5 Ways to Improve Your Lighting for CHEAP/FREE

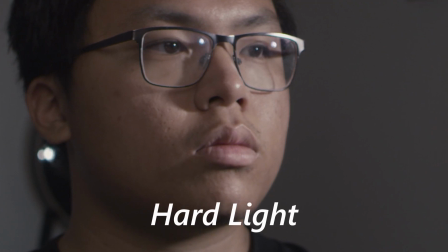247s
You can distinguish hard light by sharp, distinct shadows. You can see this on the shadow coming from my nose and my neck.
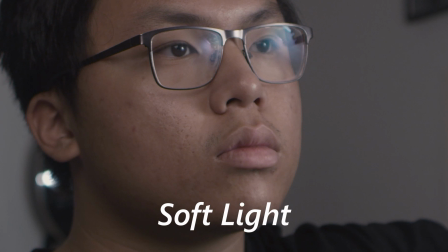254s
However, with soft light, you can see that the shadows become extremely soft and feathered if non-existent altogether. When we look at the light used without diffusion, we see that the source is relatively small, creating harder light.
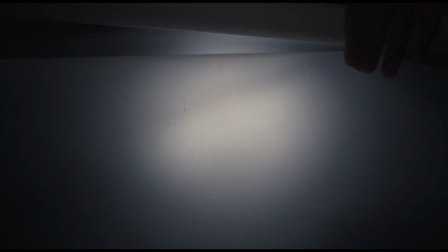267s
Whereas when we add the diffusion, we can see that the light source effectively triples in size. This applies to distance as well.
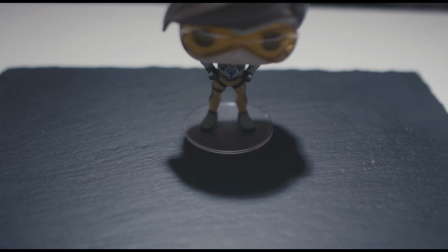273s
You can see as the light I'm moving gets close to the figure, the shadow goes from harder to softer.
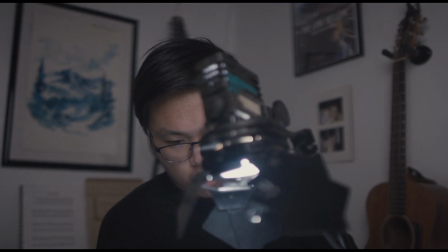278s
This is because the light source becomes bigger relative to the size of the figure.
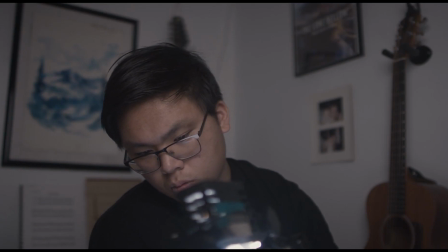283s
Just like how the enormous sun seems so small from a distance, and why we get such hard shadows in the middle of the day. And what I like most about this information is the fact that it completely changes the way you get light. You don't always need diffusion. You don't always need a light that produces specifically hard light. By changing the distance to the subject, by changing how you use the light, you can actually create softer or harder light and get what you need and just be more resourceful overall, and not necessarily need to rely on specific tools all the time.
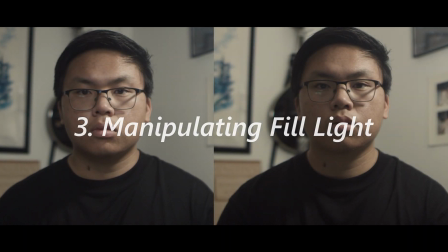I'm a big believer that the contrast in your image can imply a lot of context into your film,
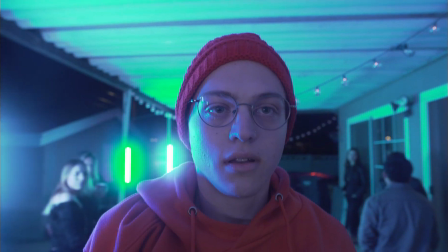329s
whether it's nighttime, whether it's dramatic, whether it's daytime, whether it's sunset. And if you pay attention every day, what differentiates all of those things is not just the direction of the light, it's the amount of light that bounces in the room, the amount of light that comes into the other side of the face, the amount of light that hits the ceiling, hits the floor. That's all your ambient light and your fill light.
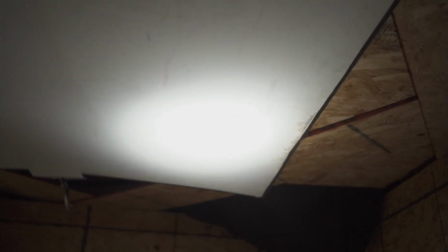351s
How I like to often play with fill light is sometimes bouncing light into the ceiling, or even taking a big soft source and coming from the front.
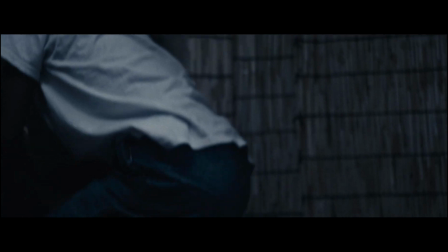360s
And that may sound counterintuitive to getting contrast, because you'd think, doesn't that just create flat lighting? But the advantage you have with light coming from the front is you don't see the shadow it creates necessarily. If the light's coming directly from the camera and is lined up perfectly, all the shadows of your subject, of the items, fall behind and are hidden behind the subjects and the objects themselves. And you can actually, cheat a lot more fill than you would normally get if you don't have somewhere to bounce off of,
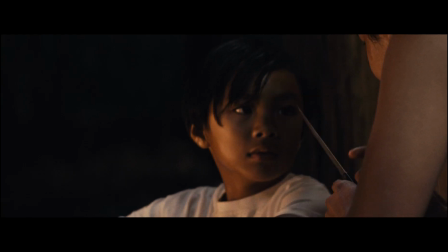391s
or if you don't have a big helium balloon filled with LED strips. All the fancy stuff you can get away with just filling from the front. So with my setup, I tried filling from the front.
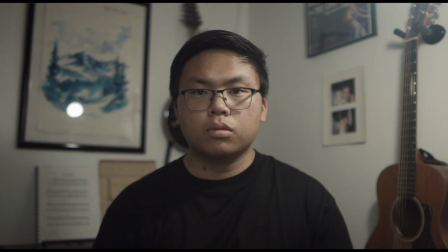405s
You can see how the fill light in the right side of my face increases and the background also gets slightly brighter.
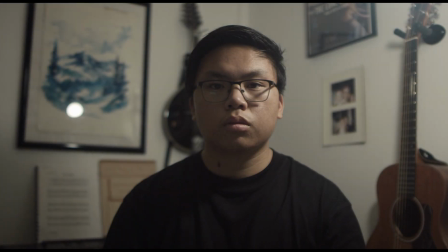413s
When bouncing the light off the ceiling, we can see that the fill increasing on my face looks slightly more natural, but at the cost of uncontrolled light spilling across the walls around me.
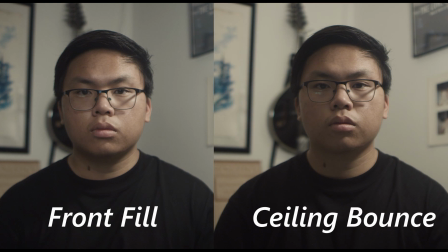424s
And as you can see, without using additional tools and just changing the position of our fill light, we can achieve different looks to fit our needs.
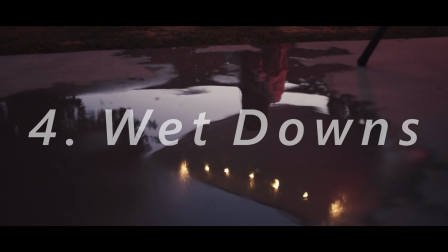Those last three ways I talked about are more in the line of lighting theory and how you change your way of thinking about light in order to get different results. But these next two are more general creative ideas, not necessarily to use every single time, because again, we want to stray away from having all of our films look the same, but hopefully just ways to get your creativity stirring. And the first of those is called a wet down. And what that is you take your scene, you grab a hose, grab a bucket of water,
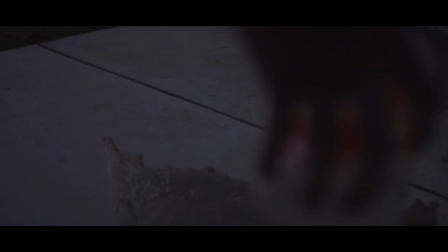468s
just get some way to grab water and get that scene wet. And what this does is it allows light to bounce off of the water on the ground,
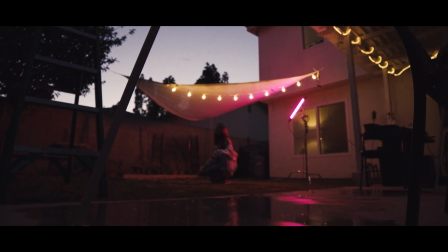477s
and this can create really dynamic images where you get to play around with symmetry and bright lights,
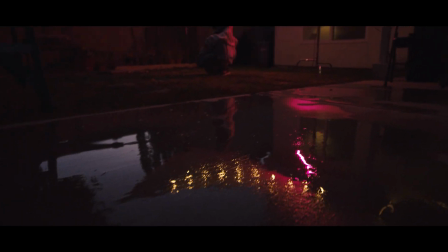483s
but also complete darkness, and just overall create more dynamic images.